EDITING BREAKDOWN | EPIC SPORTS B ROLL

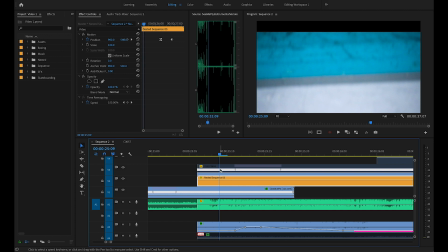It just doesn't work. Something like, or at least that's what happened with me. So I nested it and then I did keyframe it. And what I did was, now that we've removed the black bars, I keyframed it so that the clip itself,
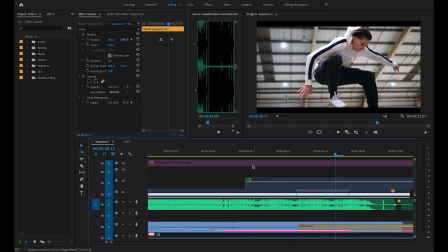actually I could zoom it out, because obviously you can zoom the clip out because of the black bars, it hides the edges.
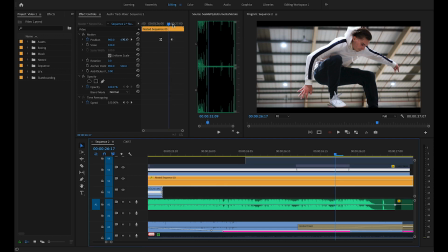So I zoomed the clip out a little bit. And then also, if we go over to here, I keyframed it so that the clip actually moved upwards.
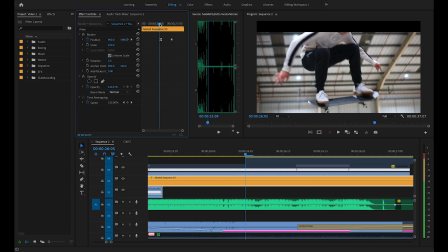And the reason for this was because when the clip first starts, it actually comes into his skateboard.
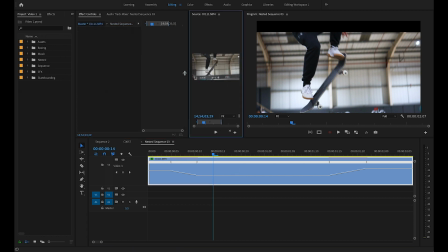And on the original clip, I actually, if we get the original right here, without the black bars, you could see his skateboard and his face at the same time.
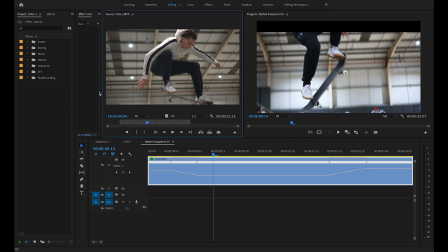But with the black bars, it obviously caught like the skateboard off and his face. So I needed a way for his face to be able to come into the frame, but also see his skateboard at the same time, or at least, let's just stretch this back over here.
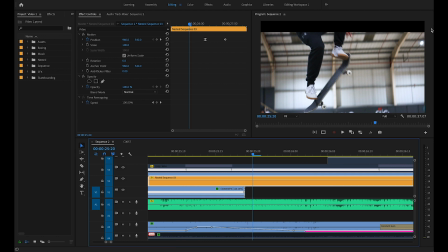So what I actually did was I keyframed it so that at first the frame was at the bottom so that you could see skateboard, so that when it comes into the frame, you can still see it.
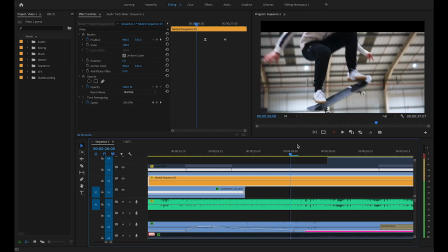And then as the skateboard goes up, the frame comes up, or it comes down,
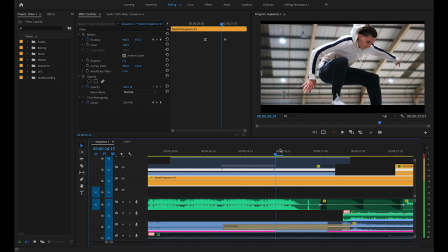so that you then see his face, and then it stops like that. And then as it goes back towards the other side, it then comes back down again.
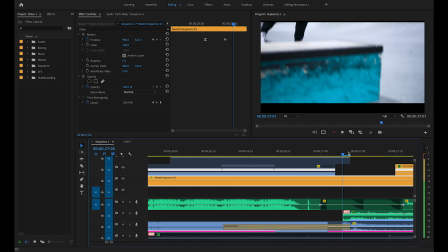And that is how it follows that transition.
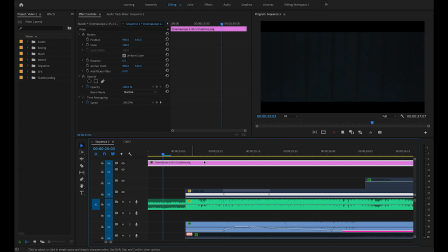So when we put the bars back in, so as we show this, you can see that you can see the board, and then it goes up to his face, and then it goes back down again.
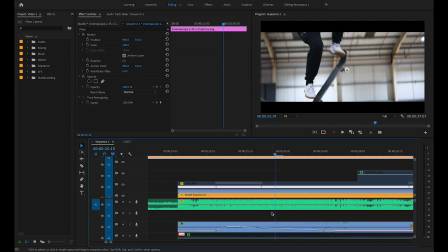So that's what that was. Sound effects, nothing really.
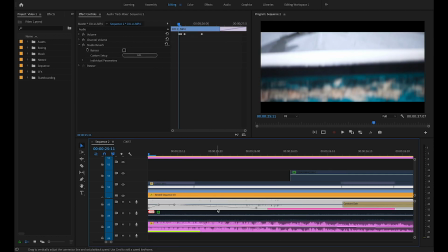It was the pop of his skateboard, which was from the original clip, and then obviously this one down here as well, which I don't actually know what this was.
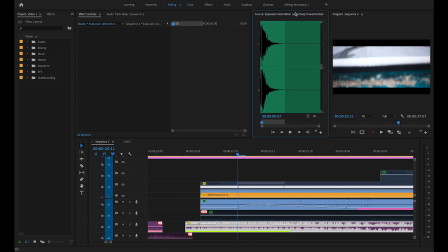Oh, it was an explosion sound.
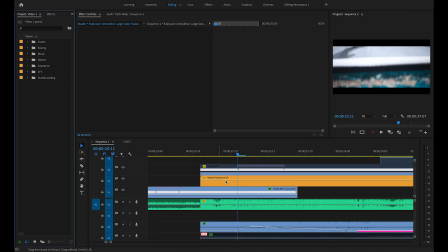I actually included an explosion sound here as well, just to sort of again give that impact that it was changing scene, but also because it was skateboarding, so it sort of gives off that thing.
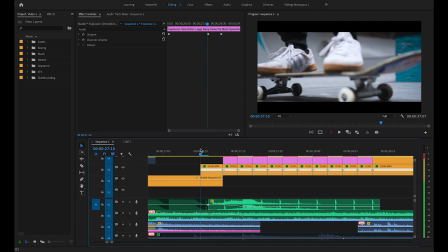So moving on, it goes back down, and then it is literally just a hard cut. Now you don't see this because it happens so fast, but yeah, it's literally just a hard cut right into this clip.
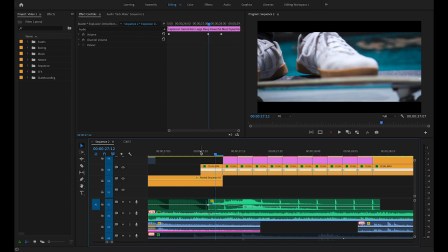We've sped it up so that it's keyframe, so it speed ramps into a fast and then slow motion shot.
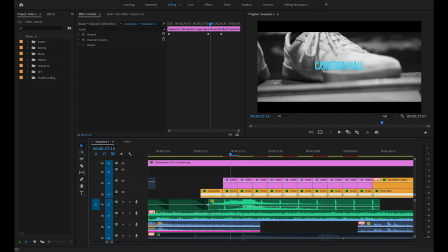And then I've just put my name here. I originally had this as skateboarding, but I was wondering why that was a bit random to have skateboarding there. So instead, I wanted a way to brand the video with my name. So this is where I put my name. And in order to do this, I just turned the clip black and white.
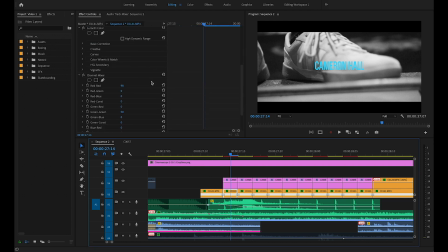I use the, I believe it's the monochrome. So basically, if you turn all the colors down, you don't actually get a true black and white color. You actually get, like, the way to explain it is each color, like, you see how you've got red, you've got like green, and you've got blue and all that stuff. Each color has a different black level, like a different black and white level.
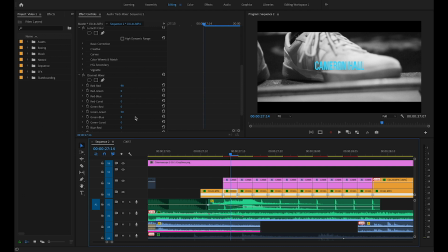So if you just drag all the numbers down to zero or whatever it is, it won't bring each color down to its actual zero level. It'll just bring all the colors down to zero, and they'll all end up at zero on the same level, which is obviously wrong because green has a different black and white point to what red does,
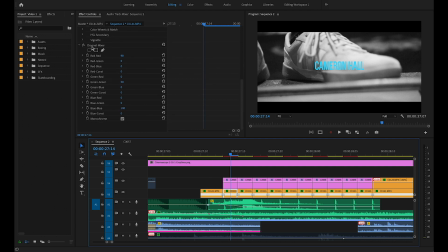and so on. So ideally what you want to do is add the channel mixer effect, and then you also want to activate monochrome, and that'll make the clip true black and white. And then obviously you've got these settings there as well. You can mess about with some of the colors.
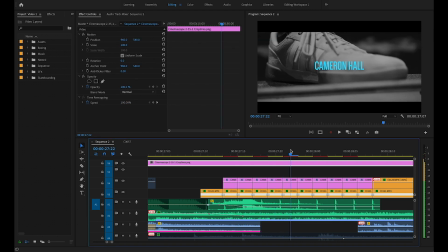That's what I did. Yeah, and then we literally just did this. I just changed it each time, cutting back to color, cutting back to black and white.
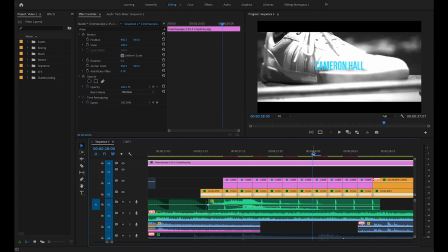And every time it went to black and white, I changed the right into blue, and then every time it went to color, I changed the right into white again.
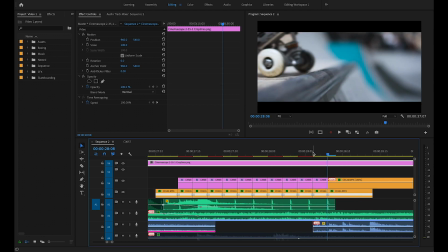So that is pretty much how we did that. I had a clicking sound effect here as well, which is actually part of the song from earlier on.
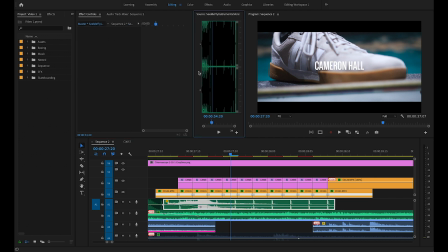Again, See Me Fly instrumental, the exact same song from the beginning of the video and the midway point of the video.
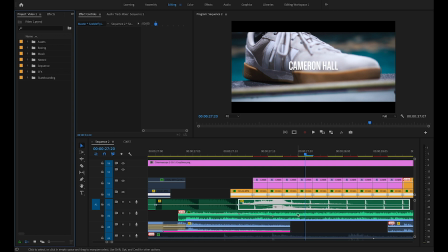So no changes there, it's just a different point in the song. And I also had this song, which is the song that we use in the Pure Allegria or whatever it is.
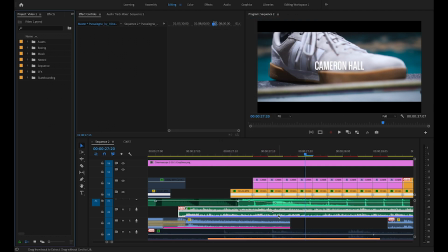I actually have that song again from Artlist as well, still playing in the background, as well as the skateboarding noises down here.
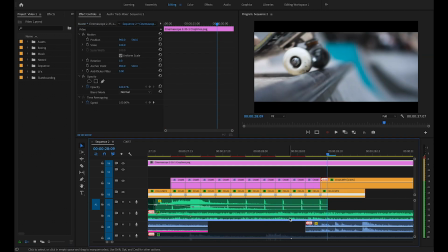So yeah, we just did that, changing, still in slow motion, harsh cut to him putting his board, because again we want to tell that story,
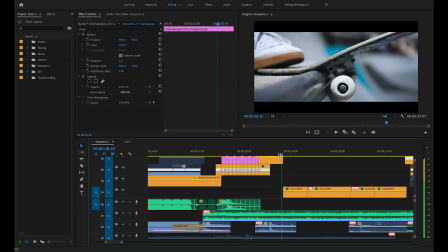or at least give that impression that he's dropping in down the ramp to then start his journey onto doing the backside tail slide.
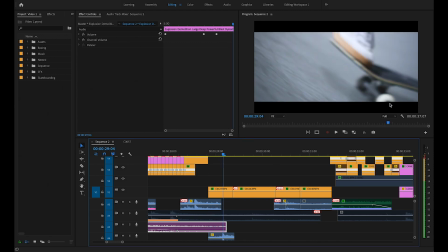I actually slid down the ramp with Jake to get this shot. Now, obviously, I missed him a little bit because you can't, like, gravity's a weird thing.
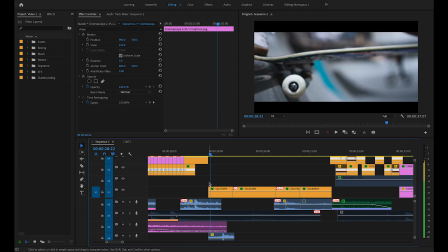Like, obviously, he moves a little bit faster and everything because he's on wheels. So, yeah, we had to do this shot a few times as well.
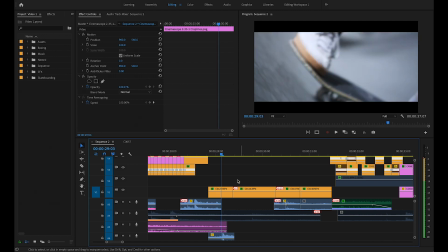And so we got him popping there. We got the harsh cut to him dropping down, and then the next harsh cut to him doing the backside tail slide.
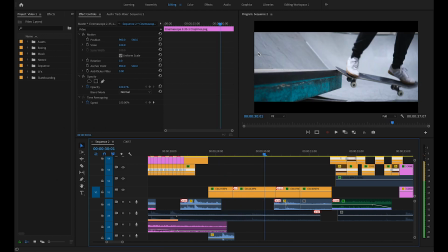Now, we did this a few times.